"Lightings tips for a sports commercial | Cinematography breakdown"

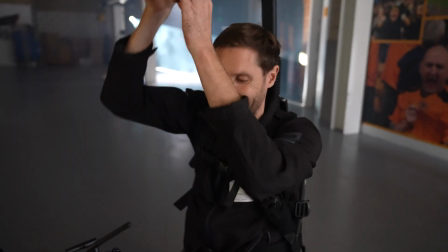[0:00]
In this video, I'm going to break down the lighting setups I use for a cinematic kit launch video for a Premier League football club. Let's go!
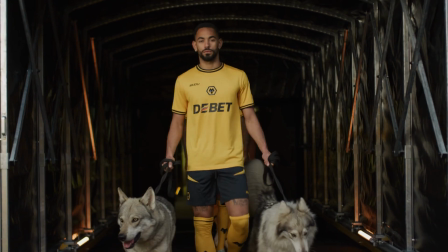The first scene is in the changing rooms of the home team. A couple of the players are getting ready, putting on a shirt and looking super moody.
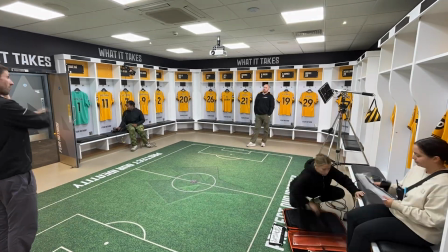[0:18]
The first thing I did was kill the overhead lighting. It's yellow, gross, very unflattering. Practical for a changing room, but not right for an advert.
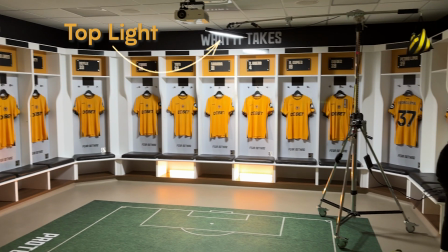[0:25]
I've got a top light boomed in overhead on a mini jib. This is a Aladdin 2x1 LED panel with a skirt and an egg crate with some diffusion.
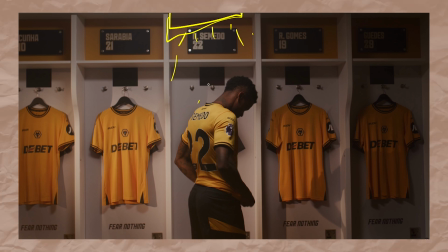[0:32]
I use this to create soft light from above that doesn't spill onto the background, and that was set to about 75%. I also rigged up a small 60B clamped to the top of the shelf. This had barn doors and I set it to spotlight, picking out the shirt hung up. I used two practical lights in shot to add some colour and vibrancy. These are RGB LED tubes from Godox.
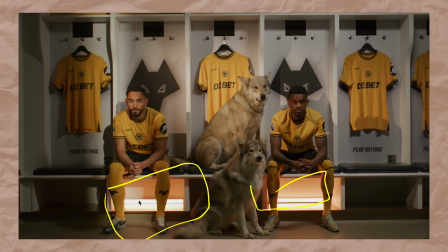[0:50]
I can pretty much pick any colour and there's millions of different effects built in. Each one lasts for about 5 hours and I use them on almost every shoot.
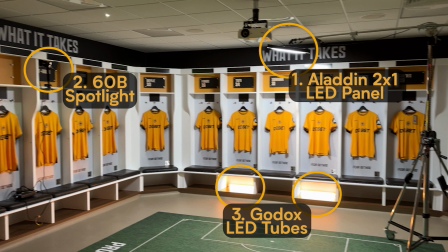[0:57]
So that's the three main light sources I used in this scene. Moments before the players came in, I hazed the room.
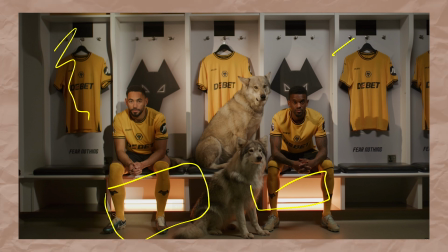[1:02]
So this is what softens that digital look a bit and helps bring out the direction of the lights. I just used a little smoke machine I bought off Amazon that I've had for years. Whatever you do, make sure you get permission in advance if you're going to haze any type of room. Like, the last thing you want to do is set off alarms and evacuate a building. I may have already done this once this year, even though it wasn't my fault because we actually had permission. But just triple check these things. The next lighting setup is out on the concourse.
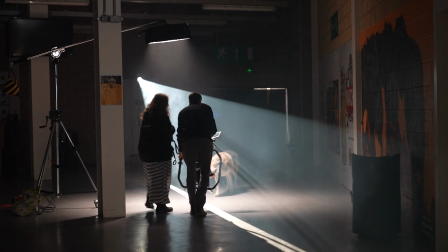[1:30]
So this is where the fans grab a beer before watching a game. I wanted some moody shots of these wolves coming out of the darkness.
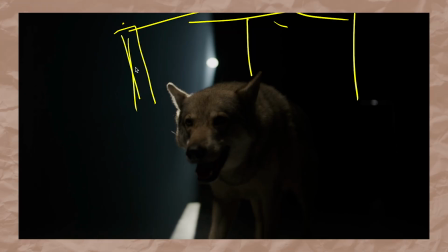[1:36]
We blocked off all the light spilling in through the doors with gaffer tape and hung drapes over the open doorways. That meant I had a little bit of a homemade blackout studio space to then build upon. My main light source was the Aperture 300X and a spotlight mount rigged off into the distance.
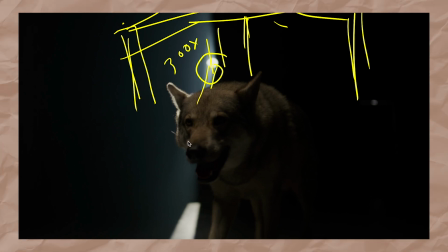[1:51]
I brought in the blades to create a funky shaft of light. I wanted the wolf to majestically walk in and out of the beam, casting silhouettes and various shapes. I boomed the Aladdin LED panel overhead using a mini boom setup with tons of sandbags and added boatloads of haze. Without the haze, you just wouldn't see this beam of light, as the light would have nothing to bounce off, it would just hit the floor. So there you have it. Two pretty simple setups I used for this kit launch video. As you can tell, there isn't 20 different lights with a whole crew running around rigging it.
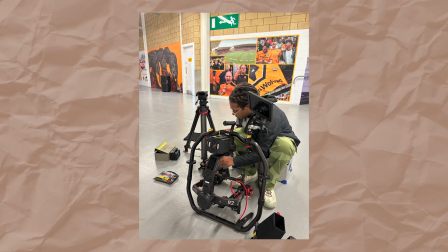[2:19]
It was me and a camera assistant trying to be creative in a limited space and incredibly limited time.
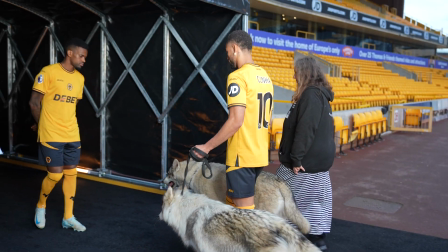[2:24]
For context, we have the players for about 30 minutes and they can come at almost any time throughout the day, so you have to think quickly and efficiently to get the coverage you need. It is a full day's work and we often refer to it as hurry up and wait, but that's filmmaking for you. Hope that helps. Let me know if you have any questions in the comments below. Peace.